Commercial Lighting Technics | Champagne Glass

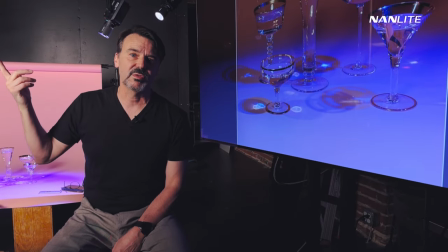I mean, you see here that I've got this one guy, you not even at 75% power, my main light is not all the way up there.
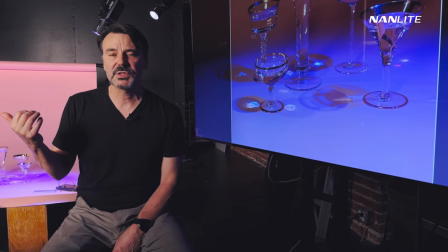It's giving me a ton of power, and I'm able to shoot down at F11, F16 for hours, getting the depth of field that I need on this thing.
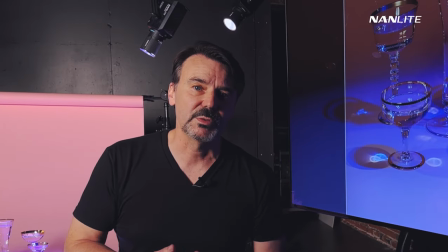So the power output is pretty amazing with the battery.
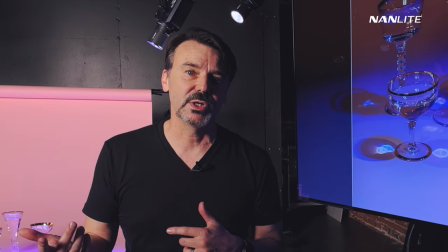The fact that I don't have to have a cord, even in a studio setting, which is, you know, cords are normal in the studio.
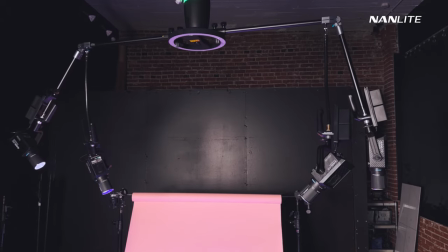I couldn't do this particular shot on the marble without having the battery power.
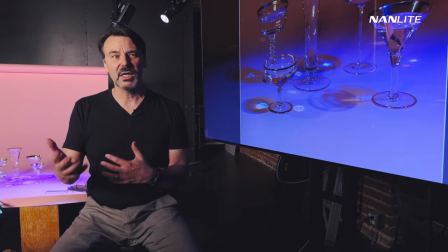So that's really versatile to me. And then the last thing, being able to kind of pick whatever color I want.
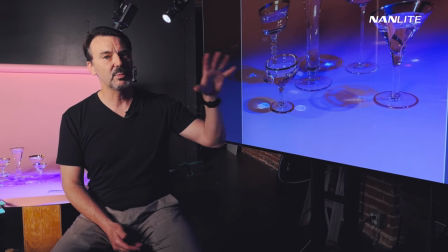I love the fact that I could kind of pump some different colors into this scene.
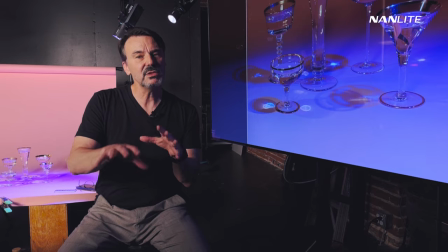Not only the blue, but I can add just kind of little hits of pink in a couple other spots in order to
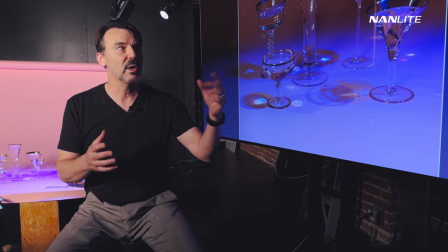kind of exaggerate what's going on in the background and really get these golds,
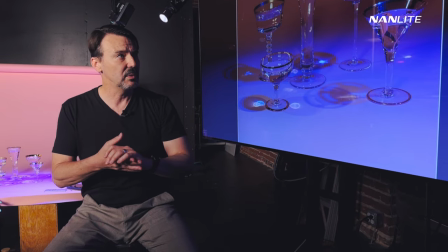these old-fashioned kind of pink golds that are on these old glasses, to get them to pop a little bit more.
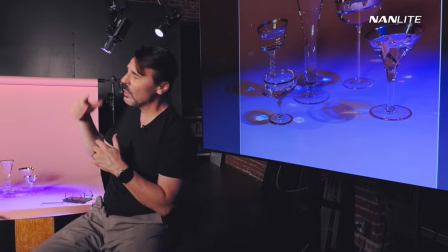And then the marble is just fun.
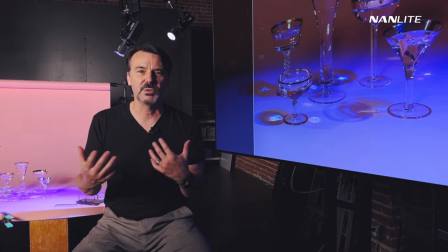I mean, it's a really cool, unique tool and it's bringing some new stuff to my studio and what we can do and particularly the BTS stuff.
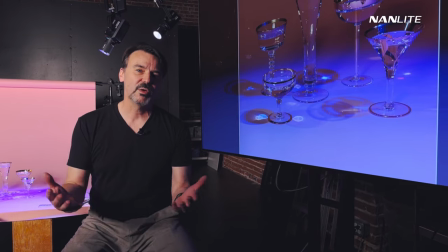So I don't know. I've had fun with this and I hope you enjoy it.